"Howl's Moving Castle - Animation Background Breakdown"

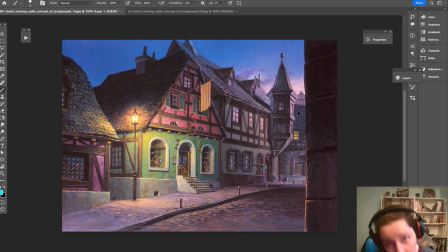Good morning, Bananimators. Tracy Strong here, friendly neighborhood animation generalist. And today I'm going to talk a little bit about backgrounds.
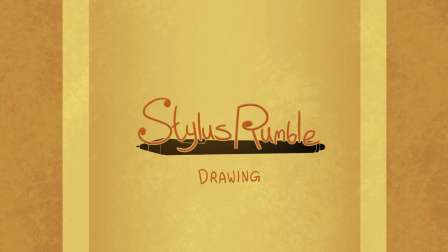So I have two backgrounds here from Howl's Moving Castle
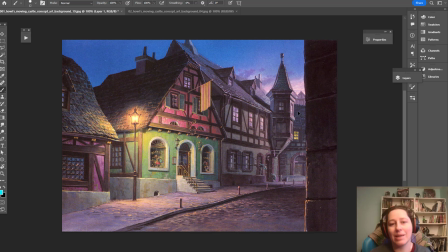because the luxury about a feature film is they can put a lot of time into the background. And some of the older Disney movies, especially if you're looking at organic environments, you want to look at the Jungle Book. Unbelievable backgrounds in that.
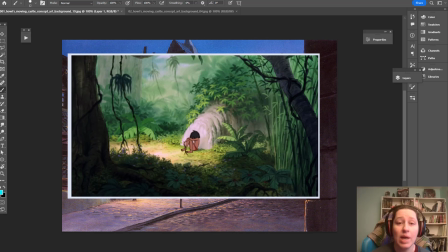We had to, when I was in school, they had us do pencil renderings of those types of places.
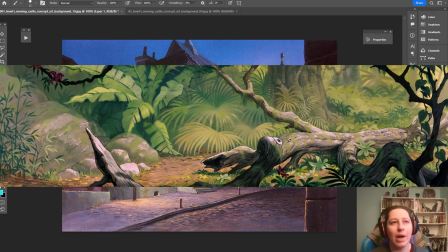And even now, when I'm doing some of my kind of jungle backgrounds,
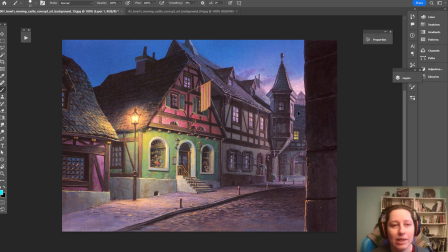I still think back to some of the things that we were looking at in those backgrounds back 20 years ago when I was in college. So one of the things when you're looking at animation backgrounds is the background is the stage,
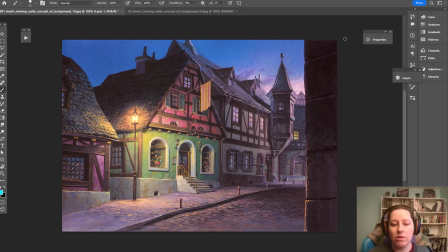just like a stage play within the thing that you're doing, especially if you're working in 2D. Like, we can't run around with cameras. Like, if you're watching Zootopia, what in the world? Those backgrounds are absolutely expansive, real environments where you can go in and around. There's just so much stuff. 2D doesn't do that.
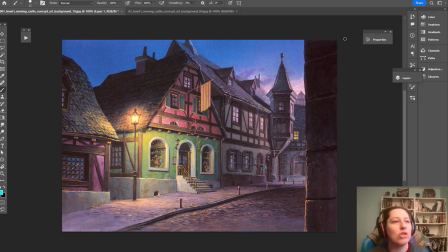We just don't have the time and resources to do, unless you are, is it Richard Williams that did that?
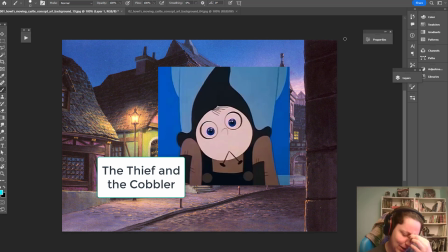The Prince and the Cobbler, is that what it's called? Oh my God, I'll put the name of the video.
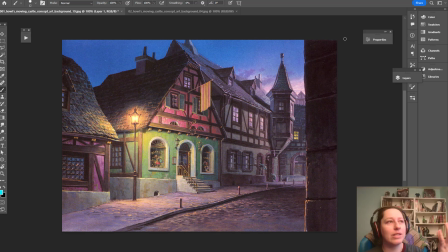But he actually hand drew a city rotating because he's out of his mind.
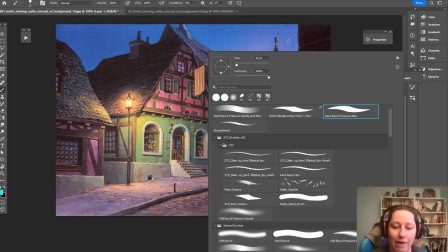It's just too time consuming. So when we're looking at backgrounds here, you know, if we have our little character here,
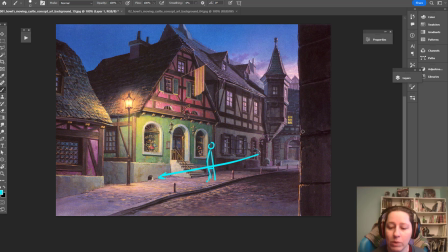they can walk down the street and there's a clear place for them to exist, or they can walk up the steps. When we are thinking about animation, we have these what are called overlays.
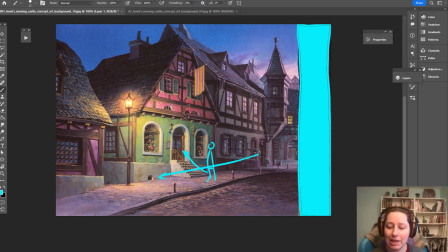Boop. So this is just something that the character can walk from behind. Sometimes you'll have something like a lamp or something like this coming out, and that adds visual interest. Also, you can parallax those. So if you're looking at a long distance, the sky seems to move slower than the things right in front of you.
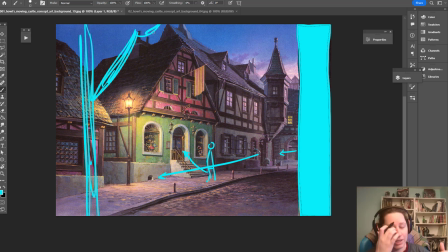Like if you're driving in a car, that's called parallax. So in Harmony, we can do that by actually moving things farther away from the camera or closer to the camera and give ourselves some parallax that way. Or in 3D software, in flat programs that don't have any Z depth,
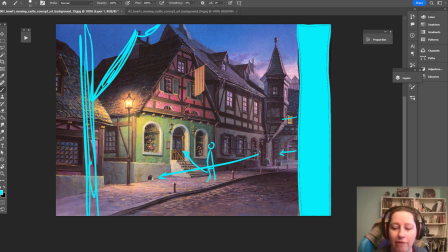then we just manually move it a little bit faster, whatever the overlay is, to get that sort of thing.
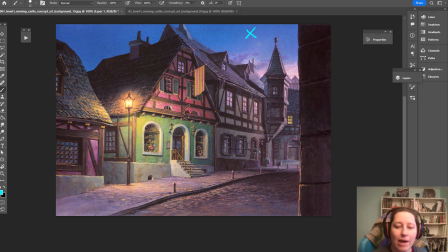So when we're thinking of background, we have the background itself, like the sky, the very farthest thing away. And even this I would include in the background, like any of the really, really far elements. Then we have the midground. So that's like this stuff is included, like this over here and this over here. Any of this I would call midground.
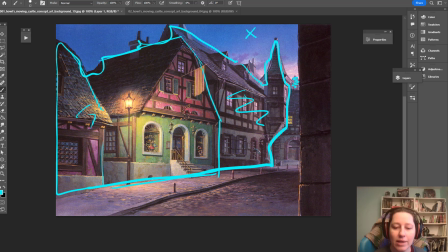And that's where you want to have the most contrast and the most detail, because this is where you want people to look. And in this background in particular, they use light as well. So very cool, very dark and cool. And in here, it's the warmest place.
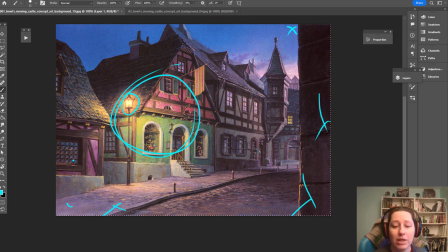And it's going to bring us into that center by using light as a tool to get us to do that. And then you have any overlays. Like I said, that just adds visual interest. A character can come out from behind this, or a character can come over here. If we had a character just like sneak into frame over here and look,
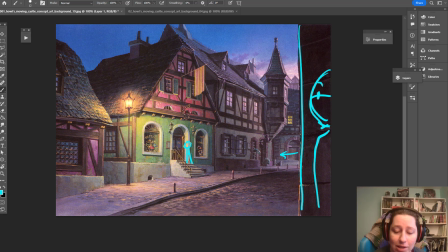and we had our other character over here on the Maboober, it's like they're sneaking in and looking. So those different elements actually have a lot of power in the storytelling when you're designing your background to think about these kind of things. Okay. We can also look at things like shape. Like buildings can seem very, very complicated.
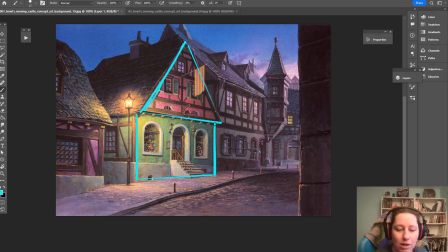But when it comes down to it, this is a cartoon house, right? It's just a little triangle house, and it's got things that are breaking up the details. Like here, we've got this part down here on the bottom, which is breaking our house up into about a quarter.
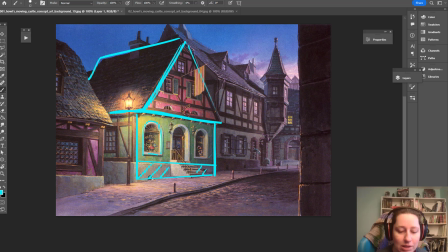So the bottom quarter is white. And then you've got these boop, boop, boop. So that's adding a little bit of interest. And then we have our little boop, boop, just to break up that shape.
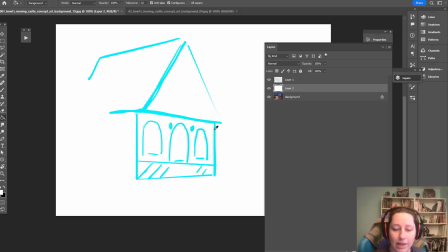But if you take away the background itself, that's what we're looking at. It's no more complicated than that.
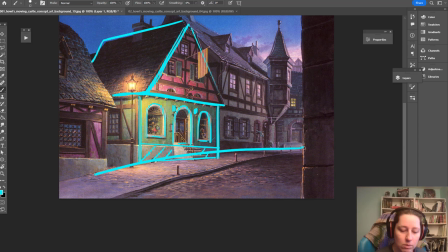Just simple shapes. And then boop, we have a triangle here with a road. So this shape here, it's bringing us over here. And this actually also is a stop. Like now we can't go out of frame.
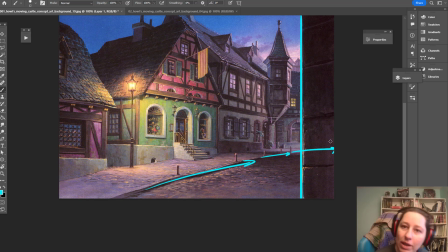Like if this road continued over here, we might want to like look over there and see where it's going, but this stops it. It takes away that line. And we also have like this line that's being stopped. All of this stuff, that's where our perspective would be. So we can use these things to find our perspective while we're here.
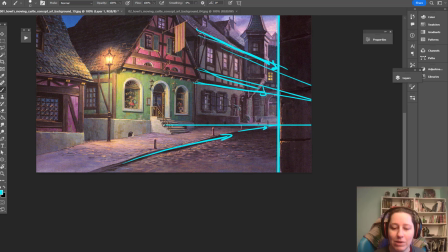Boop, boop, boop, boop. See, we can look at where's the flattest stair about there. So that would be where our vanishing point is, right here for those ones.
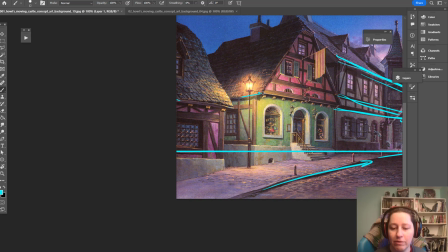And all of those are going off this way, right? And if we wanted to find our other vanishing point, whoa, that's way over there.
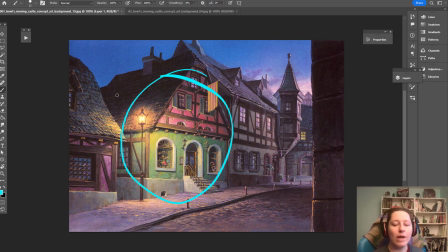We have some other things that are helping to distinguish, like, what can we do to make this where people are looking? So warm tones, we've got this big warm part here and this light. We've got the high contrast. So here, this door is quite dark and this is quite light.
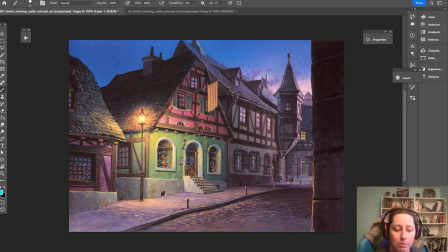So we have a high contrast, high detail area. Look at these little bits and bobs here, all the little hats and stuff, little text. We got like sort of filigree on lights. These lamps are detailed, little squigglies here, lots of little steps. There's just a lot of things in this area, as well as up here, that are drawing our eye.
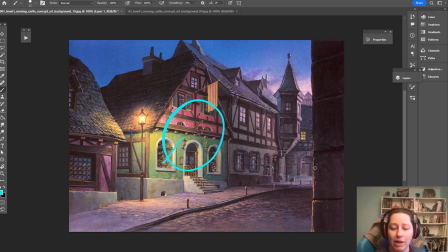This is the most colorful area. This all over here is all gray. So we have like a warm gray and a cool gray, but for the most part, we don't want to look over here, right? And even this, we've got a little bit of color on the light from our like beautiful lighting coming in here. We've got that like morning sun, I think it is.
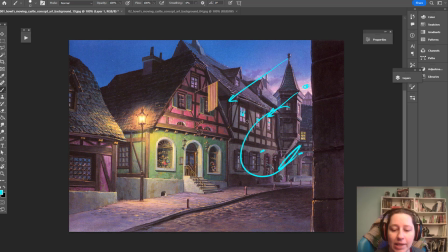Might be evening sun. I think it's morning. But it's nowhere near the saturation of these here. All of this stuff is bringing in with color contrast, right? We also have this is actually kind of pointing that way. Boop. And, you know, if this is going that way, it's also going this way, right?
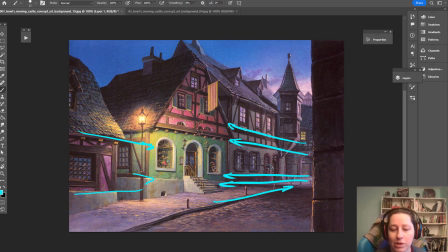So we can draw all those lines coming up this way. And because our, like, this is sort of where everything starts going this way, or everything starts going that way. This, again, is just sucking us into that area.
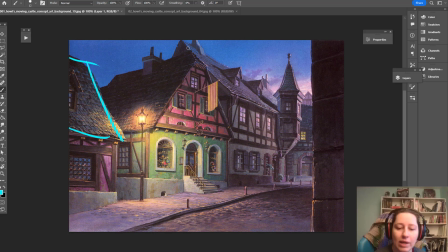Everything they're doing is doing that. We have this roof this way, this roof this way, and then this roof is that way. Contrast. So there's big shapes in here that are being used very cleverly to make this the biggest focal point.
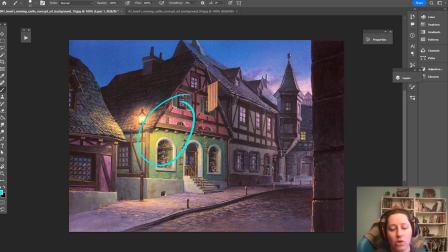There's contrast. There's all the lines are diverging on that area. There's color, saturation, and warmth that's bringing us all in there. Contrast in these big masses. That's adding contrast, making this the most interesting thing.
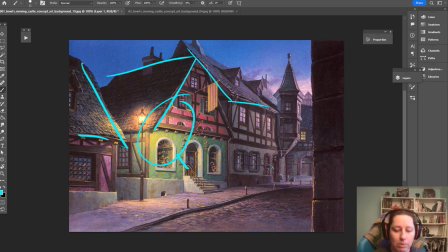Everything in this background is saying, look at me. This, look here.
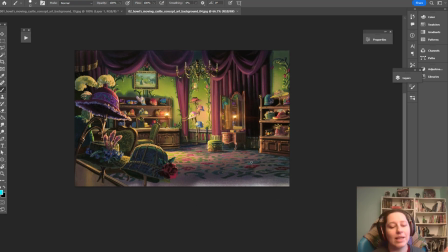And we have an interior. So one of the things I love about Howl's Moving Castle is the richness of the environments, like of this hat shop. It's so beautiful, but they're still using the same techniques that we saw in an exterior
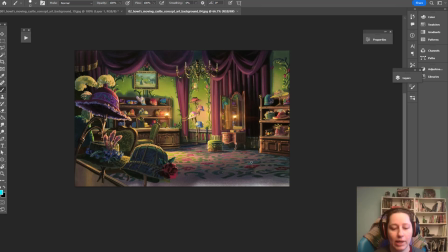background to create that focal point and that area where we're drawing our interest. So in here, that's our like warm light. Like this is a reflection of that light here. Like, whenever we see mirrors in animation, we're like, oh no. And if this was TV, this would just be blue, blue-gray.
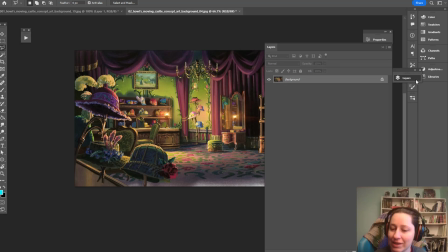I didn't add a layer. I have to add a layer. Boop. So here's our stage area.
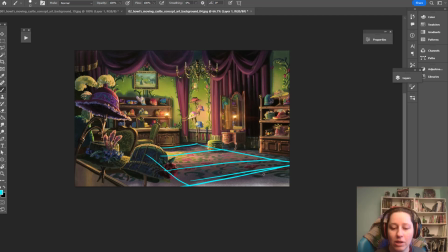This here is where the character can come in and do stuff and interact.
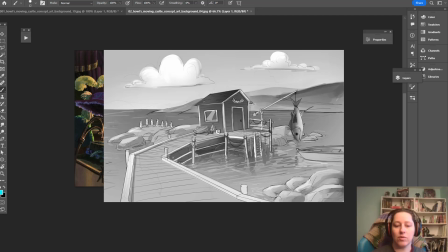And if you're drawing backgrounds for illustration and the background is the point,
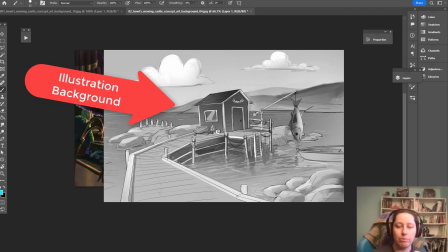then you'd want to have the background's focal point be something about the background, right?
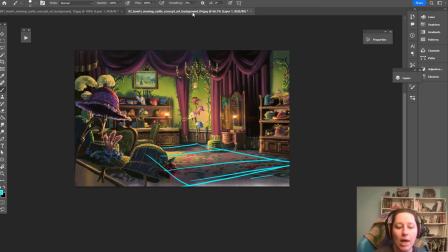Like the house could be the focal point, like over here. The house is the focal point. But in this case, we want this to be a stage.